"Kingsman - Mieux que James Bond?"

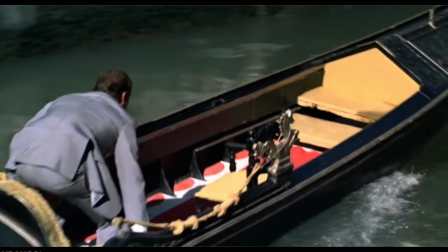8:14 Oui, Moonraker, qu'on a jugé être allé trop loin dans la fantaisie, mais regardez la séquence de la gondole qui se transforme en aéroglisseur,
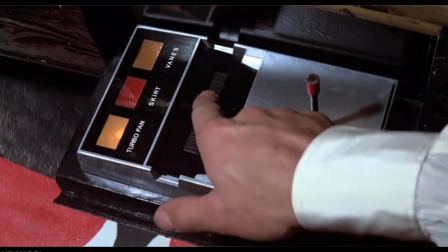8:20 elle aurait parfaitement sa place dans un Kingsman qui compense l'absence de fun, ou plutôt le fun qui a été retiré à l'essence de James Bond dont le film s'inspire.
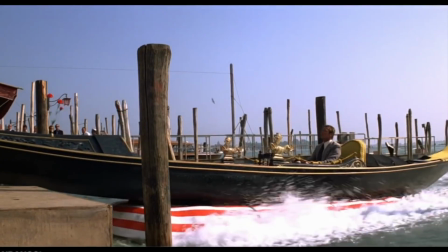8:29 Équilibre donc entre parodie et hommage, mais équilibre également entre action et humour, et l'humour étant à la fois dans les dialogues,
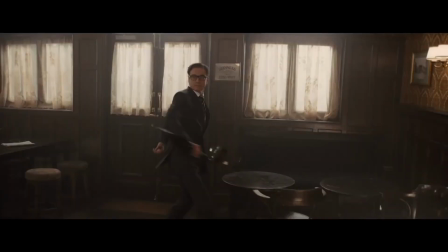8:36 mais surtout visuel, car l'humour est indissociable dans ce film de la violence.
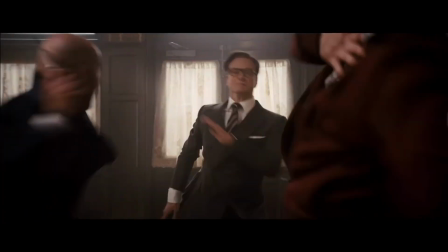8:41 Burn.
Car oui, le film est extrêmement violent, mais de par la chorégraphie des combats,
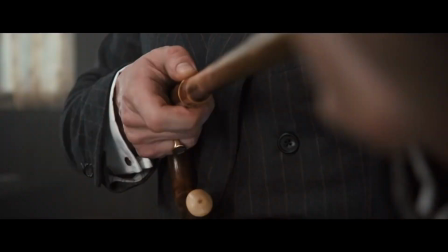8:48 outre la prouesse technique de feinter le spectateur en nous faisant croire en une seule séquence alors qu'elles sont entrecoupées de plusieurs micro-séquences bien montées grâce à des transitions ingénieuses,
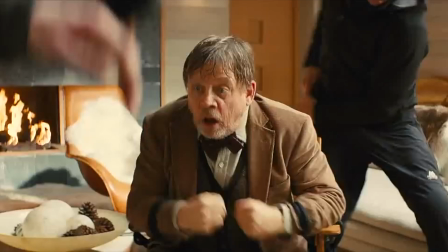8:56 le film reste violent sans l'être, car la caméra est tellement dynamique, elle sautille, elle virevolte, elle nous donne limite le tournis,
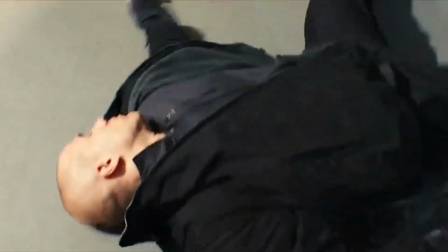9:04 afin de ne pas s'attarder sur le côté gore quasiment absent, voire même supprimé volontairement du montage.
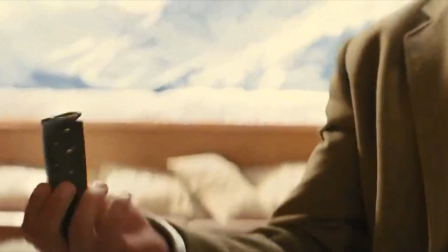9:10 Et c'est un effet de style qui me passionne par ailleurs, car c'est un parti pris de réalisation.
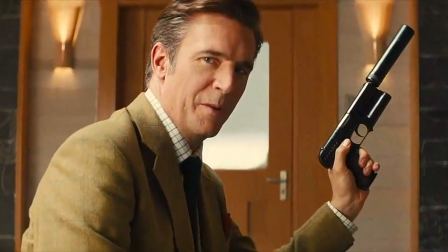9:15 Prenez par exemple ce que j'aurais considéré comme étant une meilleure scène d'intro au film, celle dans le chalet où un Kingsman,
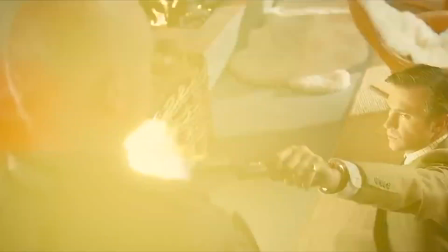9:21 Lancelot, nous montre clairement l'ambiance du film stylée en une scène très efficace,
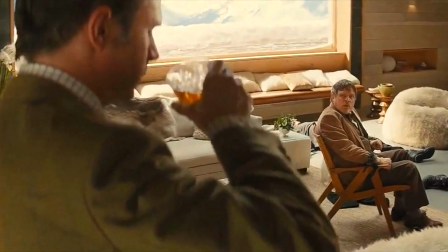9:26 à la fois dynamique et très british, à la fois impressionnant et hors norme, et très violent.
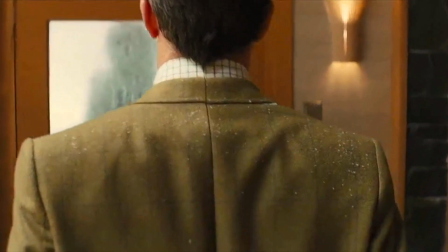9:30 Mais violent, sans une seule goutte de sang. Non pas que les victimes ne saignent pas, c'est juste un filtre anti-sang qui a été mis sur l'écran.
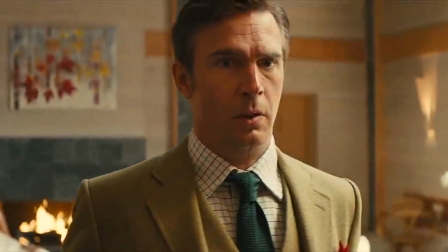9:37 Lorsque l'agent Lancelot est coupé en deux, aucune goutte de sang, alors que la salle devait être repeinte en rouge.
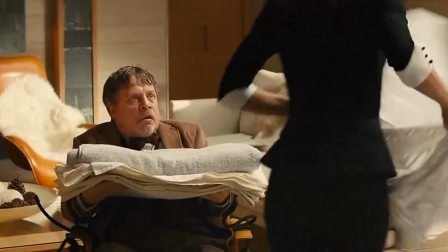9:44 Pourtant, Gazelle, la femme de main, recouvre tous les corps et tous les sols avec des draps pour son patron qui a absolument peur du sang.
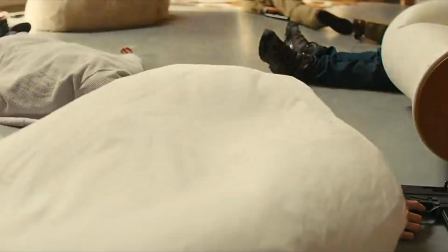9:51 Ça veut donc dire qu'il y en a. pour les personnages, mais pas pour nous, parce que ça ne sert à rien.
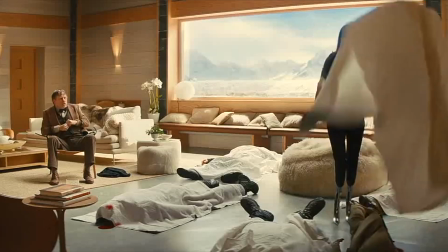9:56 Cela permet au contraire de proposer des scènes sans aucune limite, mais sans les risques de censure associés.
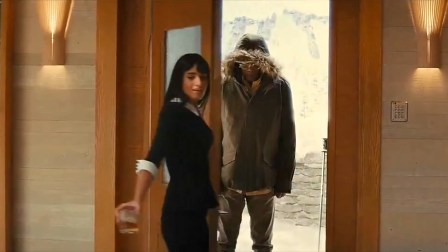10:01 Prenez la fameuse scène de l'explosion des têtes, bien que j'en ai connu certains qui ont trouvé ça absolument débile,
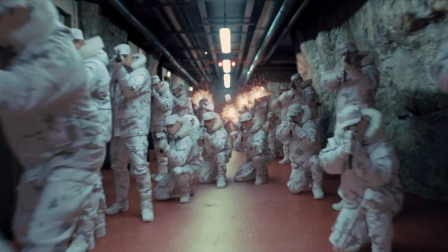10:06 alors que pour moi c'est du génie absolu, mais plutôt que de faire exploser des têtes dans un effet gore pour choquer le public,
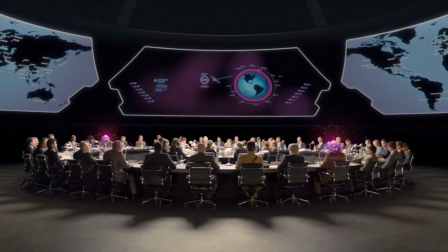10:12 on a remplacé ça par des bouteilles de champagne, qui explosent en confetti, étant donné que les personnages en question étaient censés justement faire la fête en cet instant,
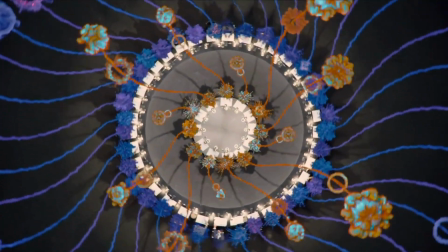10:19 et en plus les têtes explosent en musique et en rythme. C'est l'une des scènes les plus géniales que j'ai jamais vues.
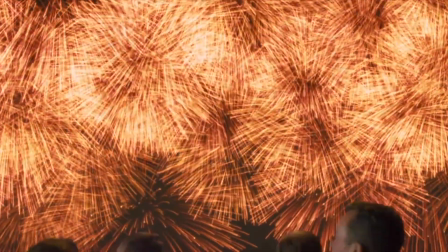10:27 La salle avait même applaudi, car on peut assister à des dizaines de décès sans aucune violence visuelle,
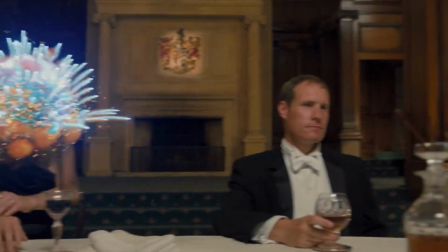10:33 et on peut assister à des dizaines de tentatives de meurtre à travers la planète, vues du ciel,
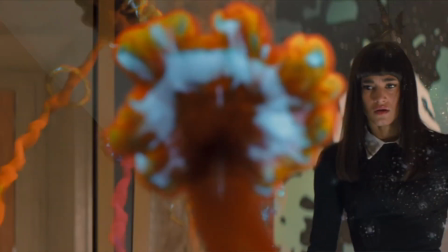10:38 sans aucun malaise, et même plutôt avec un certain engouement. Et c'est assez atypique quand même de se réjouir de la fin de l'humanité.
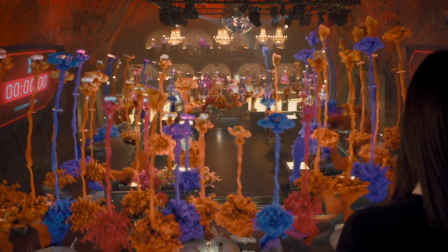10:43 Mais en parlant de scènes géniales, je peux en compter une dizaine, voire tout le film, car il n'y a pas une scène qui dénote ou qui affaiblisse le rythme.
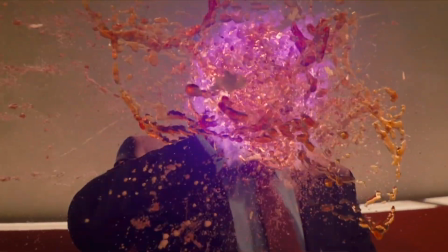10:51 Que ce soit l'entraînement avec l'inondation de la chambre,
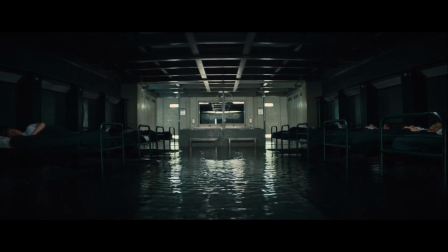10:53 un véritable cauchemar à tourner qui a nécessité 2 semaines de tournage au lieu des 4 jours initialement prévus, et qui était vraiment très prenante.
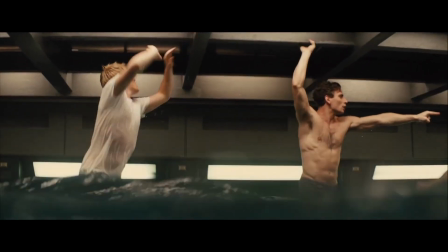11:00 On peut également citer la scène de l'entraînement au parachute, la fausse exécution dans le tunnel du métro,
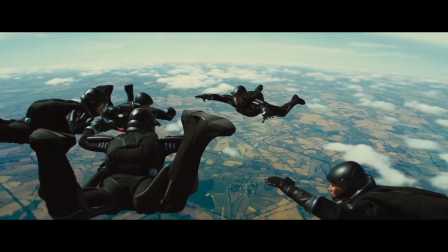11:04 la découverte du QG de Kingsman avec les différentes armes, les différents véhicules, la fameuse scène de l'église,
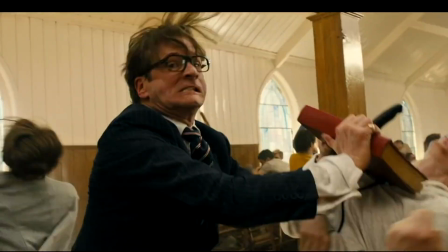11:09 une scène absolument déjantée, un vrai tourbillon de violence sans limite, jouissive également, et l'exécution de Harry,
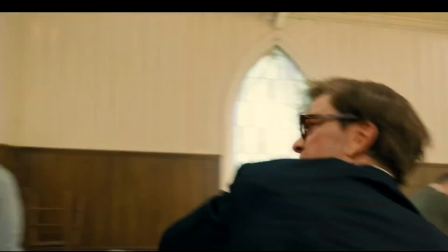11:16 parfaitement à contre-courant des films d'espionnage qui auraient voulu qu'on conserve l'agent en vie jusqu'à ce qu'il s'échappe de lui-même pour tuer le méchant,
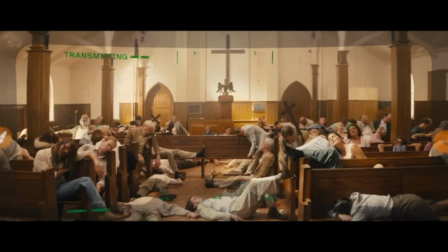11:23 mais pas cette fois-ci.
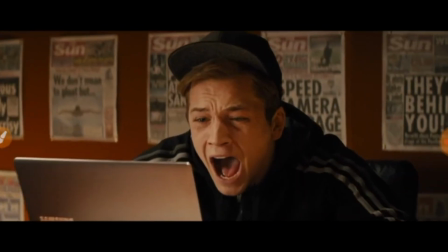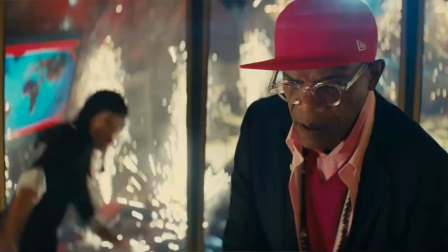11:33 Et toute la mission finale, visant à contrecarrer le plan pourtant génial de se faire entretuer la population par elle-même afin de sauver la planète,
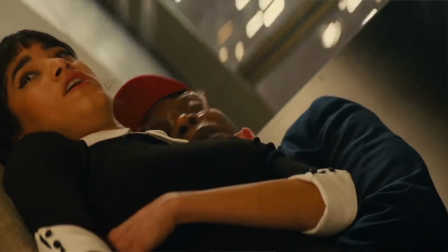11:40 applaudie par certains privilégiés triés sur le volet et surtout applaudie par nos propres politiques.
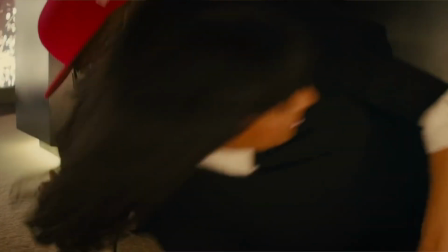11:45 Et c'est ce qui enfonce le clou et ce que j'ai trouvé absolument génial,
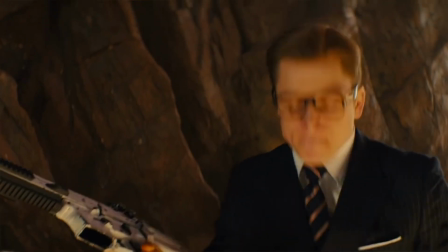11:48 c'est de voir les politiques pour lesquelles nous votons approuver l'exécution de leurs propres électeurs, car après tout, nous sommes sans doute trop nombreux sur Terre.
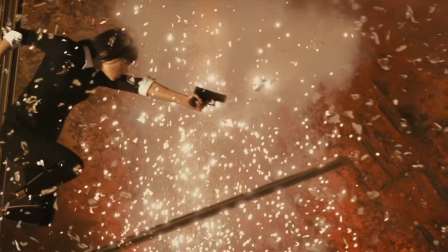11:56 Ce qui a encore plus d'impact dans la période dans laquelle nous vivons. Kingsman, c'est un concentré absolu de fun et de jouissance,
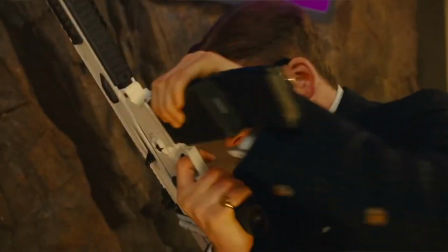12:02 et c'est absolument génial comparé au gris ambiant et au côté austère des James Bond de l'ère Daniel Craig.
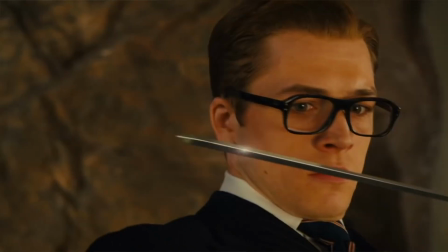12:08 Alors tant mieux pour ceux qui aiment quand tout tourne mal et quand tout est tragique et quand tout est glauque. Mais franchement, Kingsman, c'est comme la trilogie Cornetto ou c'est comme les retours vers le futur.
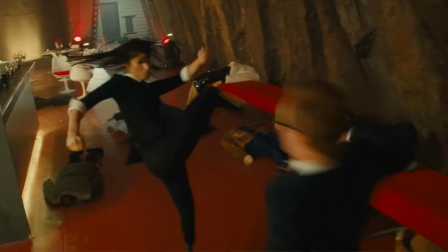12:17 Il faut être sacrément à contre-courant, voire sacrément chiant et emmerdant, être sacrément rageux pour ne pas les aimer.